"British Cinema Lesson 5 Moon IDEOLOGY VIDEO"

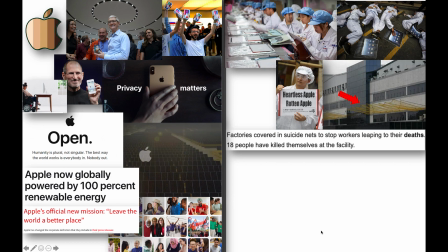[12:10]
This image on the right, it shows that after Apple workers started committing suicide because of the awful conditions, Apple, instead of spending money and improving working conditions, they just put suicide nets in.
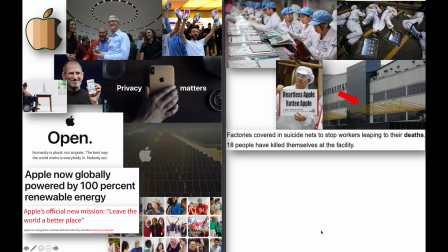[12:24]
So think about on their factories. So think about that. Even if you are working in these factories, you can't even die. You are enslaved by these companies, in effect. That is an image of a dump with mobile phones.
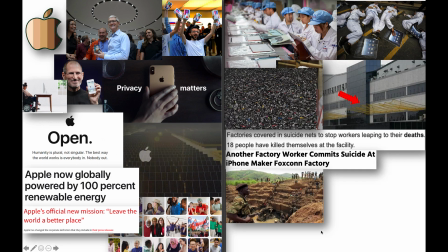[12:39]
So what we're seeing is the devastating impact on the environment, and just headlines about Apple workers committing suicide, the terrible conditions they work in.
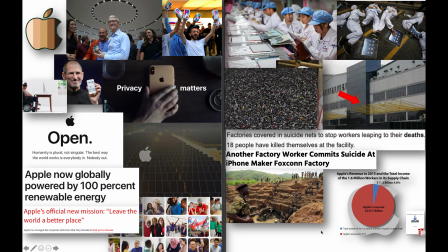[12:47]
And this image here is from a mine in, I think it's Sierra Leone, and that's what we talk about with blood minerals, is that, look at the soldier with the gun. It's not really a question if you want to work there. You have to work there, and you have to get these minerals for these companies, otherwise you're in serious trouble.
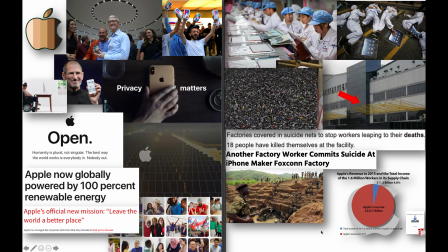[13:03]
And the little graph there talks, the slice of the pie graph in blue, that is how much money Apple give to employees, and the red is their revenue. So as you can see, the amount of money they make is not even fairly equally distributed among their employees.
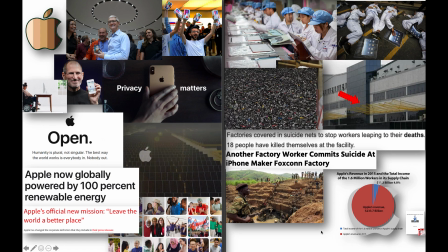[13:19]
And again, no one's saying it has to. It's up to you to make your own opinions on capitalism and the rights and wrongs of it and the morals of it. I'm not presenting my opinion, but they're just information that you can use to support your analysis and the ideological meaning in Moon.
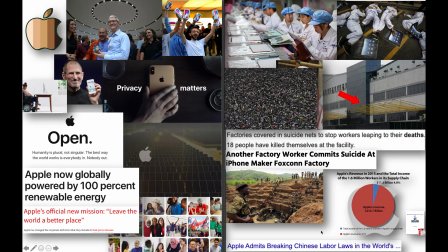[13:35]
Okay, so just like in the real world,
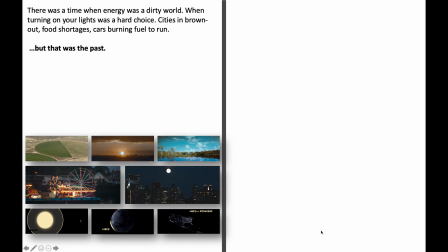[13:41]
Moon sort of operates a similar structure.
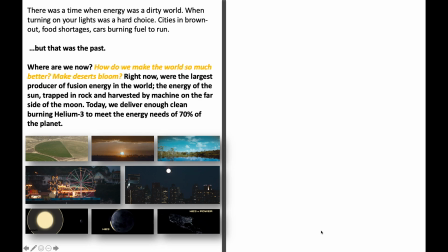[13:45]
All right, so the film begins with the dirty world, and then the company is presented as the solution.
Where are we now? How do we make the world so much better? Make deserts blue.
And like Apple, they present these utopian images of the company, and it's all great. And we think these companies are just these benevolent forces who are, looking after us.
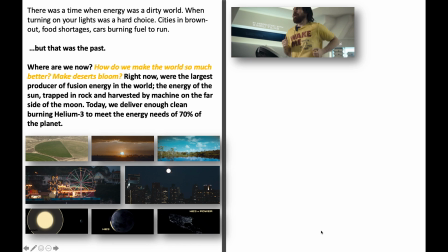[14:05]
But the reality is, we can juxtapose that with their business practices.
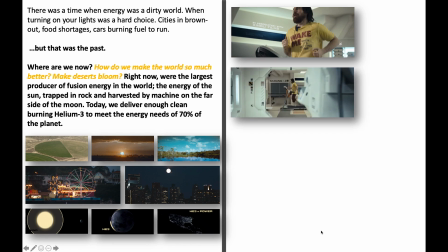[14:10]
So we're introduced to Sam. What's interesting, Sam, if you've seen the film, which you should have by now, his t-shirt's a little hint at the twist, wake me up when it's quitting time. And then we see Sam introduced in a series of shots within shots. So we shot through door frames, shot through window frames.
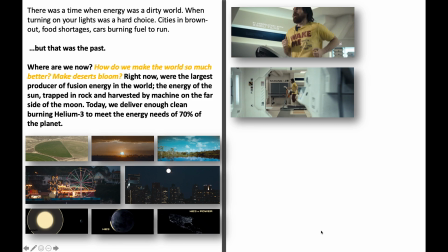[14:27]
And the second shot, interesting, is that as we see our first wide shot, Gertie floats past and obscures Sam from the audience. So there's a little indication there that technology is going to be some sort of barrier for Sam, and it's placed in between the audience or the spectator and Sam, and that's quite a good little visual trick by Jones.
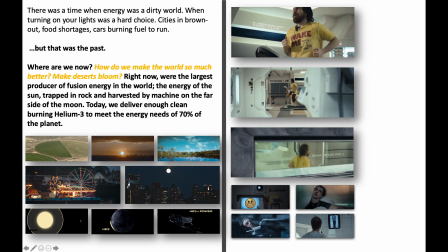[14:48]
And then throughout the whole narrative, all we see is exploitation of Sam, of the worker.
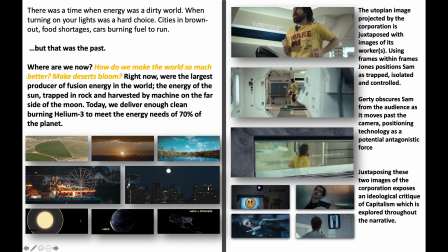[14:53]
Okay, so by juxtaposing the two images, we have the utopic ideal image these companies create for themselves, but it's juxtaposed with their hideous business practices. That juxtaposition exposes the critique from Jones.
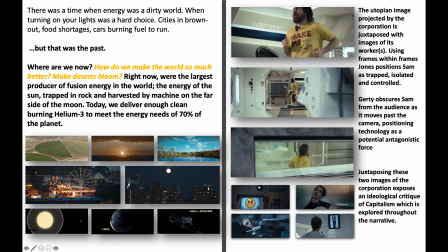[15:07]
All right, so he's saying this is what they say, this is the reality, and then we can sort of fill in the gap there and make a comment on what Jones is saying about capitalism. Now, the film could, by a different director, take a different slant and actually promote the benefits of capitalism, but Jones decides to critique it.
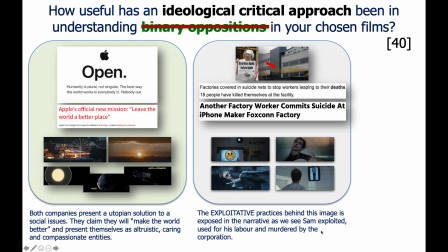[15:26]
Okay, so just to clarify and reiterate, both companies, as in Apple and the Lunar company in the film, they both present utopian solutions to a social issue. They claim they'll make the world a better place and present themselves altruistic, caring, compassionate entities.
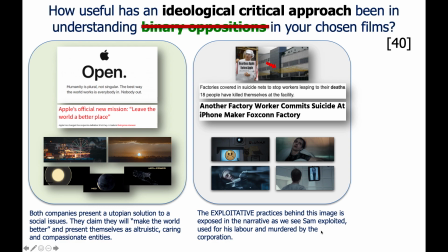[15:42]
However, the exploitative practices behind the image is exposed in the narrative as we see Sam exploited, used for his labour, and essentially murdered by the corporation when he no longer has any value. I think that's the point, really.
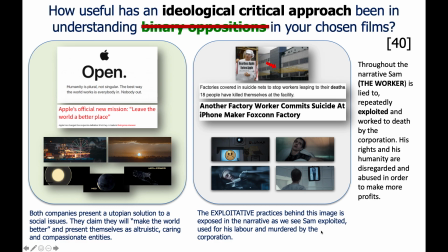[15:57]
Throughout the narrative, Sam, the worker, so you can take, a Marxist view on this, is lied to repeatedly, exploited, worked to death. His human rights and his dignity are disregarded and abused in order to make more profits.
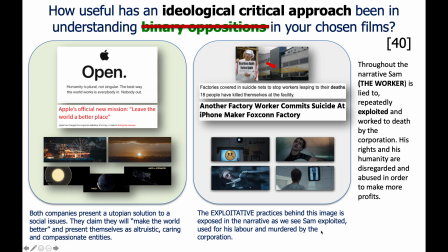[16:10]
So basically what Jones is showing here is the awful practices and the exploitative practices of capital companies, how they lie to us.